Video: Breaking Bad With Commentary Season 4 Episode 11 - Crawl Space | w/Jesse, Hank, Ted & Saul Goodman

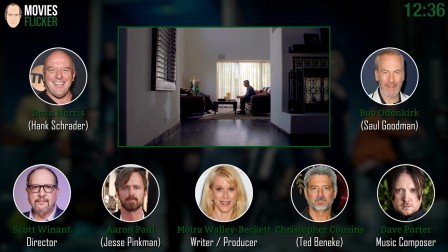12:32 I asked for them. I love this scene. And it's, you know, it's six and a half pages.
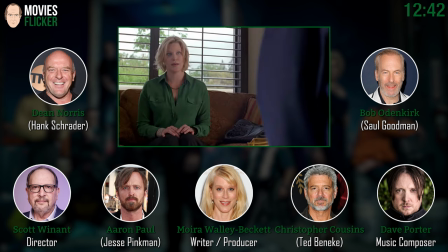12:39 And normally I would. It feels like 16. It feels like, yeah, or 18 pages, yeah. But I normally would feel uncomfortable and have these guys walking around.
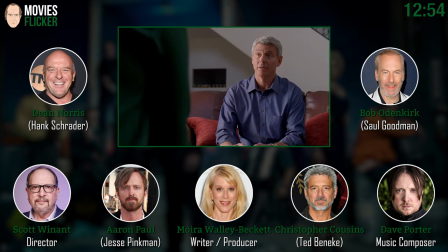12:52 Yeah. But it really didn't require it. I thought everybody was, they just killed it.
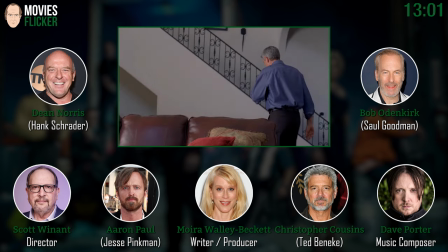12:57 They just killed it. So the idea is just to give opportunities through the angles and setups. Well, I felt like every time we did this scene, I wanted to do it again. I could have done this scene for about a week.
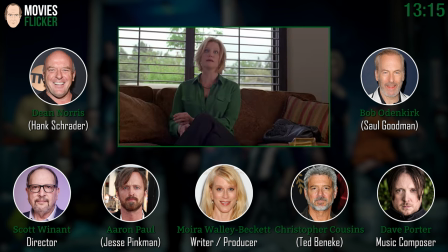13:12 The writing was so nuanced and complex and what was happening and what we were saying to each other and who meant what.
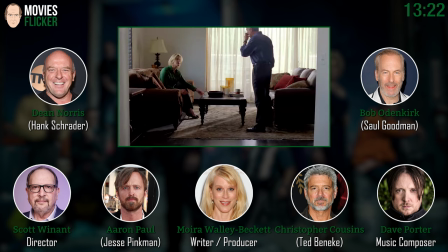13:19 Right, exactly. Chris, you know you already got the job, right? Yeah, it's true, though. Although I would like to mention I am wearing a powdered wig in there.
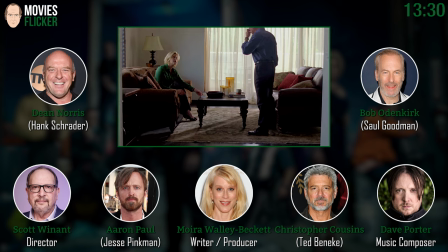13:26 Really, my hair is much darker than that. Wow, you're right.
$17,000 written out to me.
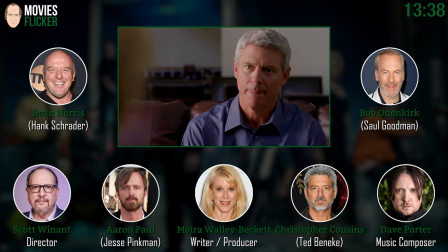13:35 what else to say those primary colors in this show man look at that blue yeah big green
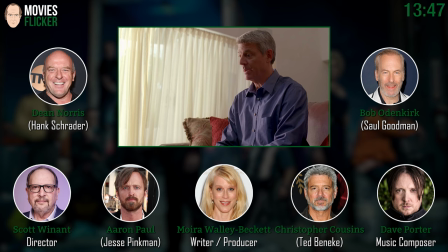13:43 well you know the color is a big part i know yeah character development everything as skyla goes into the
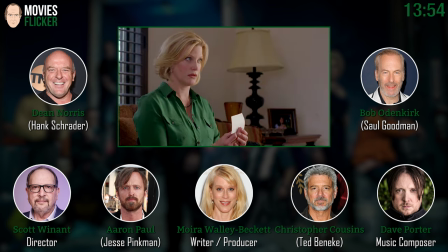13:51 meth world right you know she becomes corrupted she's taking on waltz right now is it
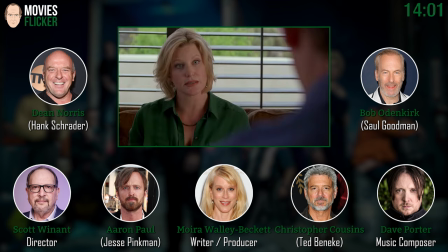13:59 An episode was originally called Another Fine Meth.
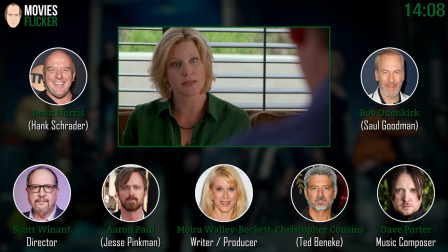14:06 I'm going to keep doing that. Bob is lobbying for a season five title.
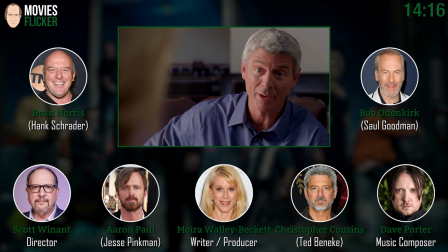14:13 That was a one-time measure I took in an honest attempt.
Yeah, your hair is very silver in this.
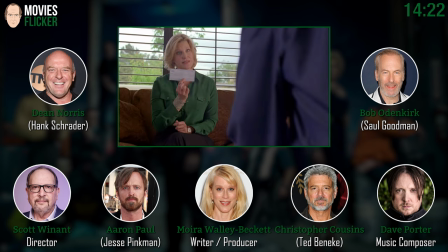14:19 Yes, it is. Do you like that? I mean, do you want to go with that look? My manager and my agent called me and said, what did you do? Did they do something to your hair? Did you frost your hair? And I said, no, that's apparently the lighting and stuff like that.
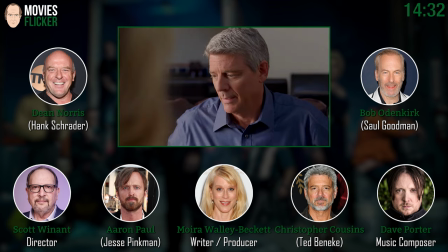14:31 That's what my hair is. Because it doesn't look like that. Are you serious? I'm looking at you here. My hair, I don't know what, for some reason, my hair seems lighter on this show than other shows I've done.
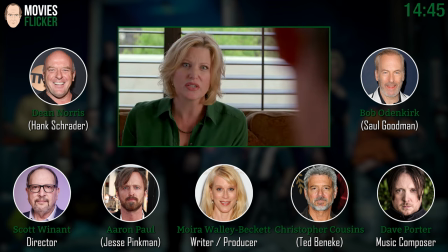14:41 No, that's, yeah. What? Isn't that crazy? Yeah. I'm looking at you right now. My manager called me and said, you need to color your hair for other jobs.
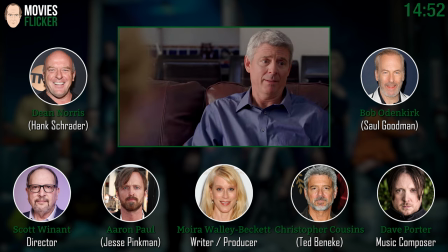14:49 Yeah.
Do you understand?
You can play the very healthy 120-year-old. Yes. You know what's going to prison? oh my god how i look like uh larry and bewitched i
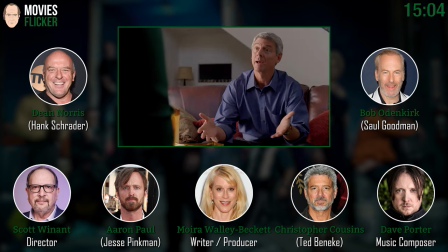15:02 thought those like silver fox rolls were pretty good though aren't they uh the silver i got the silver part down
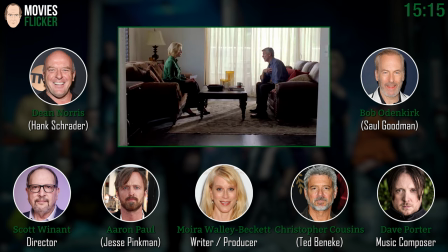15:12 that's what my dad was called the the silver fox he had white hair when he was 35 or something all right oh wow so did he have a tattoo around his ankle you're you were talking to great paints to disguise in your shower scene.
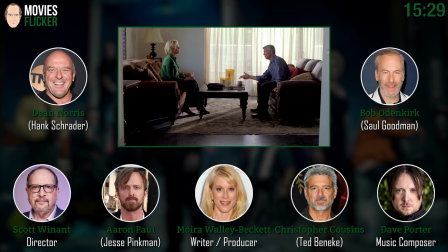15:26 Had to take that out in CGI. You cost us a lot of money with that guy. Ted could have had a tattoo on his ankle.
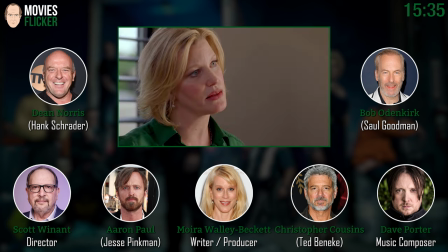15:32 Why not? In early crazy days. Ted was a wild man in his youth, I'm sure.
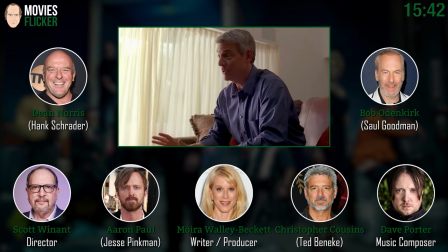15:39 Scott, you were talking about directing a scene like this. Like, it's hard, right? I mean, because it's just just two people talking in a room.
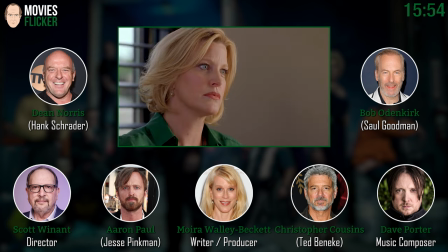15:50 But look at all these angles you got. Well, when you use an off-axis angle like this,
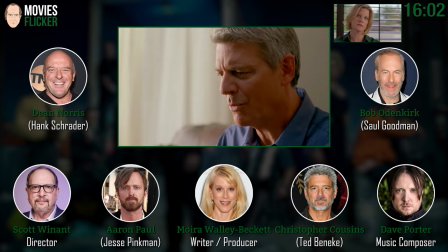15:58 where you're not actually looking directly at them, like this shot here, it changes your perception. Sometimes you're observing a character like you are here, and other times you're inside the scene where you are connecting to them.
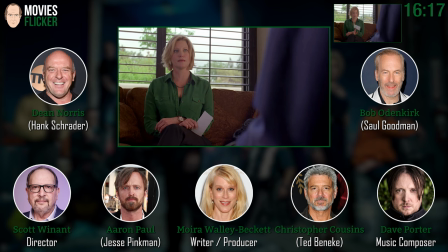16:14 And then you back off and you let it breathe again. And a lot of this has to do with giving the editor options.
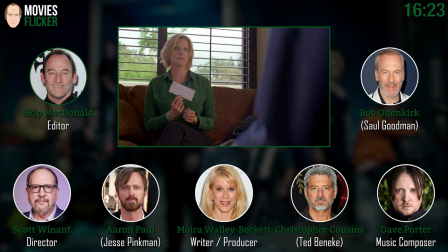16:20 And, you know, Skip is such a great editor. But when you shoot this, do you then tell the editor what you were thinking? You call him and say, you know. Well, I did call Skip about this scene,
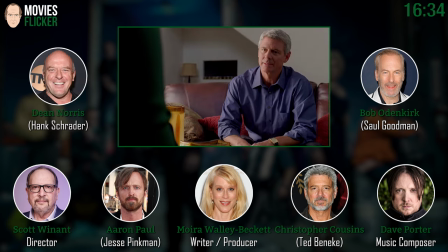16:31 and I basically explained to him my philosophy about sizes and axis lines.